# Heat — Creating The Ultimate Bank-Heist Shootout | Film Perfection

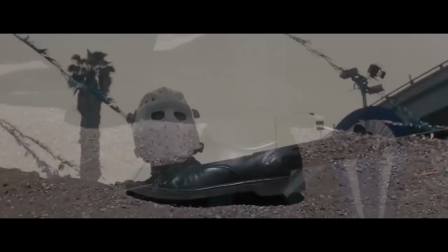[0:44]
If you're looking for a great movie about cops and robbers and guns and gasoline, look no further than Michael Mann's 1995 crime thriller slash drama Heat.
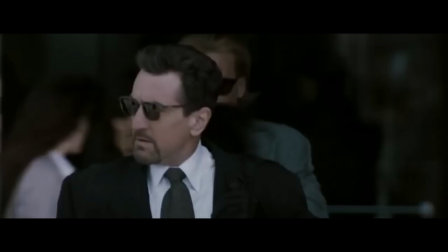[0:53]
And whatever you do, don't let the three-hour runtime fool you. Once you get locked in, you're locked in for the whole way.
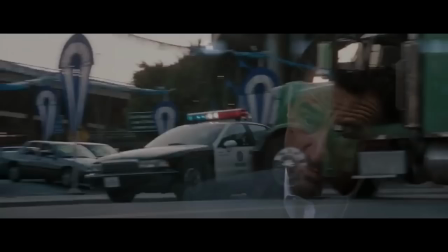[0:59]
Simply because this film really is one of the greatest crime movies ever made, packed with one legendary cinematic sequence after another,
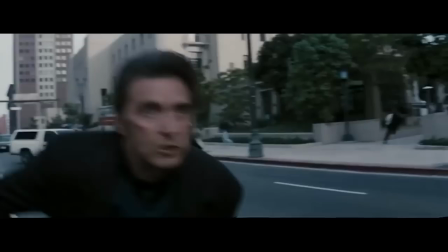[1:05]
To the point where it could be considered to be the illegitimate father of pretty much all the great crime movies of the 2000s.
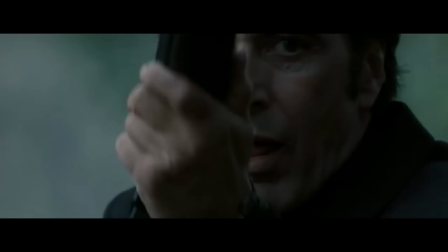[1:12]
Even if you've never seen Heat, I guarantee you, you've seen the cultural impact of Heat.
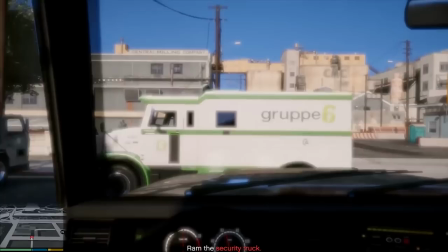[1:17]
The Town, The Departed, The Dark Knight, Grand Theft Auto, name you pick.
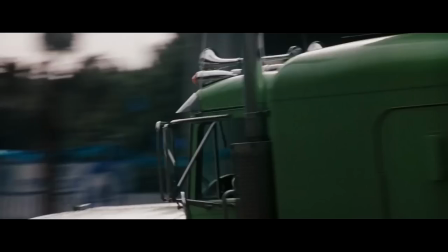[1:21]
Whatever kind of an entertainment product it is you prefer, if it has crime in it, odds are it draws inspiration from this film.
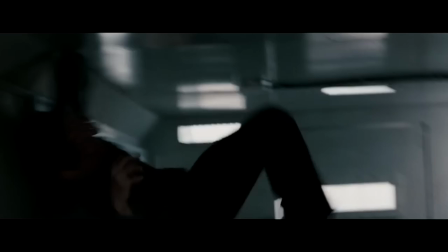[1:27]
But while Heat is full of legendary sequences, there is one that stands out as the most legendary. the downtown shootout following the main bank robbery.
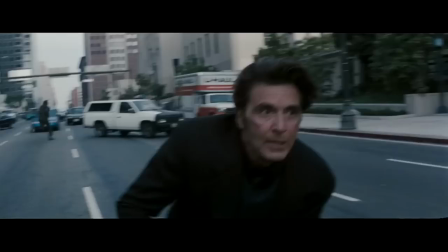[1:36]
Again, even if you haven't seen this film, odds are you have seen at least a clip of this specific sequence, unless of course you are either four years old or blind.
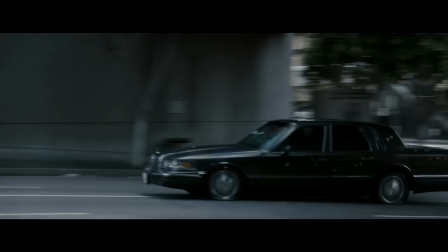[1:45]
Since this downtown shootout in Heat is so legendary,
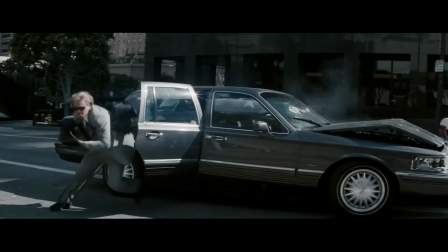[1:48]
it's no surprising that other later movies have tried to emulate and recapture its legendariness time and time again.
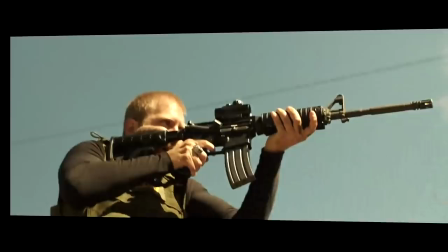[1:54]
A more recent example of this being the 2018 crime film Den of Thieves and its ending shootout between the cops and the robbers and to be
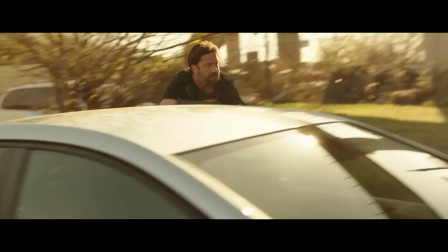[2:02]
absolutely fair to den of thieves it's not a bad shootout sequence not at all actually i'd say it's a rather well made shootout sequence yet when you
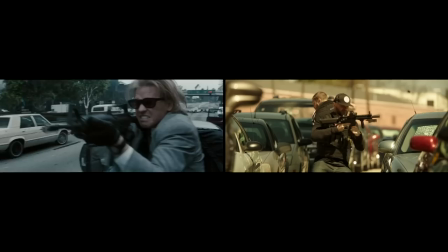[2:10]
bring it up and compare it with heat's bank shootout for some reason it just doesn't feel the same it's hard to quickly put your finger on what exactly the
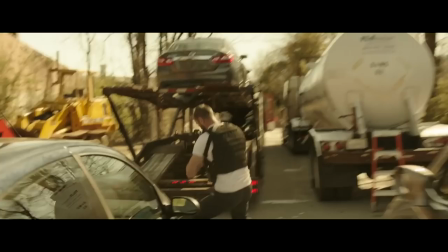[2:18]
problem is it's just something just isn't right something is missing and this is why we are here today let's take a look at the
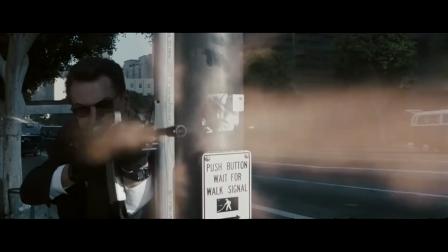[2:26]
most important strengths of the shootout sequence of Heat and compare those strengths with the shootout sequence of Den of Thieves, in order to pinpoint the discrepancies.
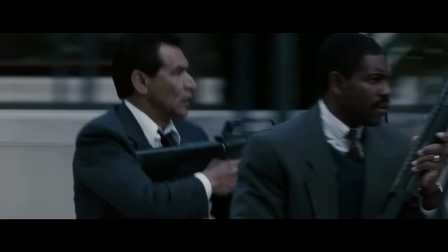[2:34]
What is it that sets this shootout apart from this one?
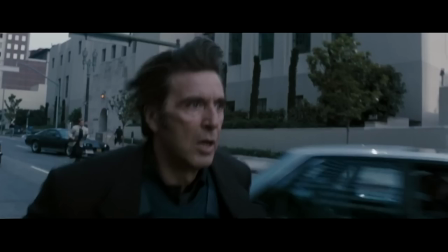[2:38]
What exactly is it that makes the bank robbery shootout sequence in Heat better than any other shootout sequence in any other movie?
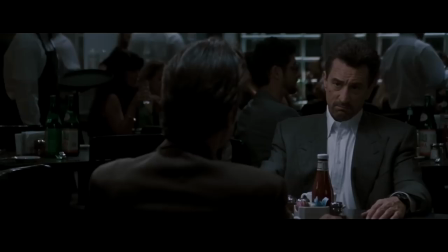[2:52]
I mentioned before that one of the drawbacks of Heat is its near three-hour runtime.
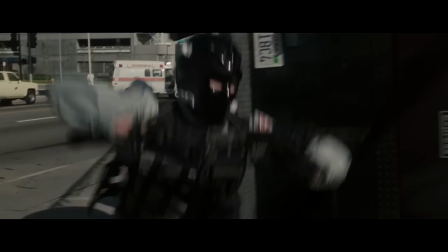[2:57]
Some people could get turned off by that and I fully understand why.
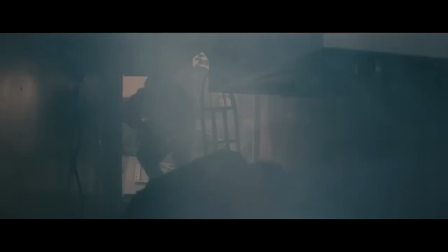[3:01]
And while I usually would say that no movie should ever be nearly three hours long, I am willing to make an exception with a select few examples.
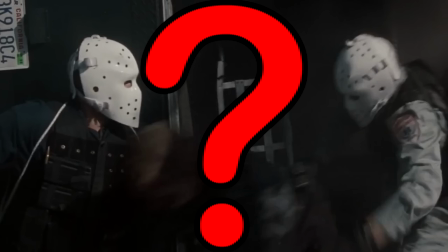[3:08]
And one of them is Heat. Why is Heat one of them?
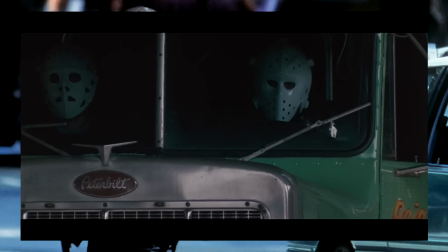[3:10]
Because director Michael Mann takes that extra time and uses it so effectively to build up tension, as is very much the case with the shootout sequence.
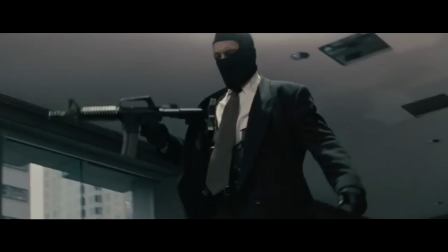[3:19]
Since this entire sequence does revolve around the bank robbery, you'd think that the bank robbery is the actual highlight, but that's not the case.
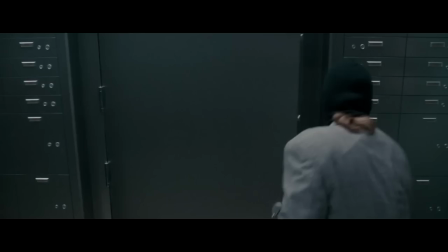[3:26]
The robbery isn't the highlight, the robbery isn't the climax.
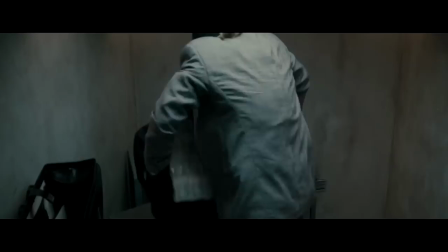[3:30]
No, its only purpose is to build up tension for the real highlight of the sequence, the shootout.
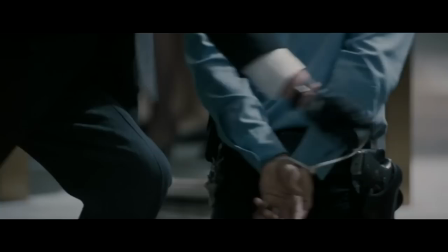[3:36]
Look at the robbery section closely and you might notice a few strange aspects. There is no real resistance, there is no real conflict or difficulty.
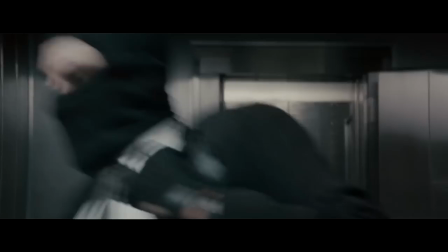[3:44]
The whole thing goes off without a hitch, smoothly as planned,
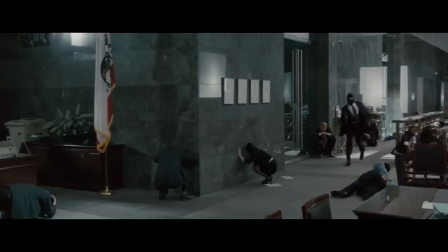[3:48]
and that's because the robbery is here just to function as a setup for what comes next don't believe me just listen to the
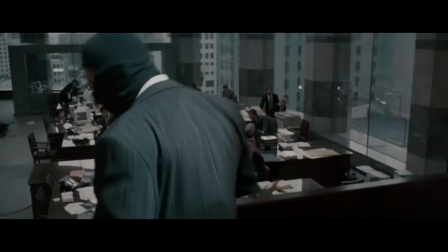[3:55]
rhythmic pumping music notice how it stays pretty much the same the entire time it doesn't change it doesn't peak
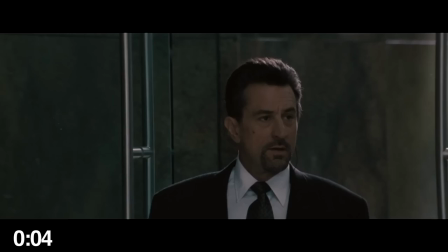[4:01]
it just steadily builds up tension once
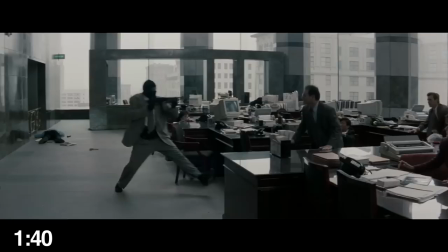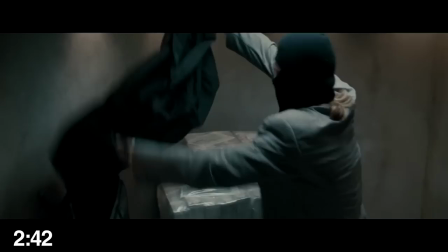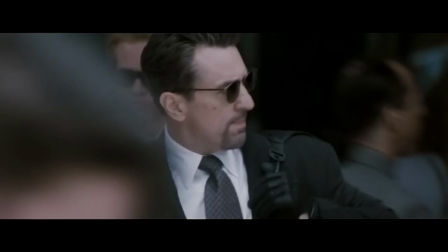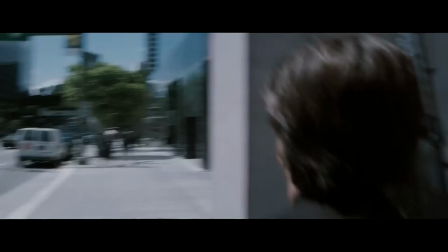[4:22]
the robbery is over and we're back on the street the movie still keeps building up tension as the robbers emerge
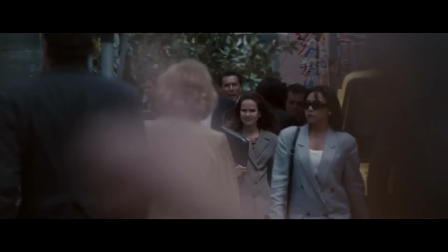[4:28]
to the getaway car one by one the cops gradually creep in closer and closer and closer.
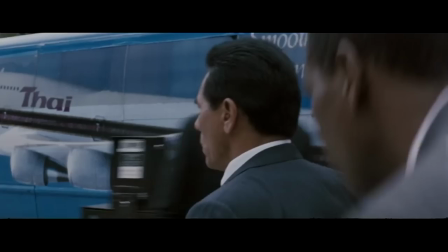[4:34]
Then finally after more than four minutes of steady buildup, the music all of a sudden ends and the real climax begins.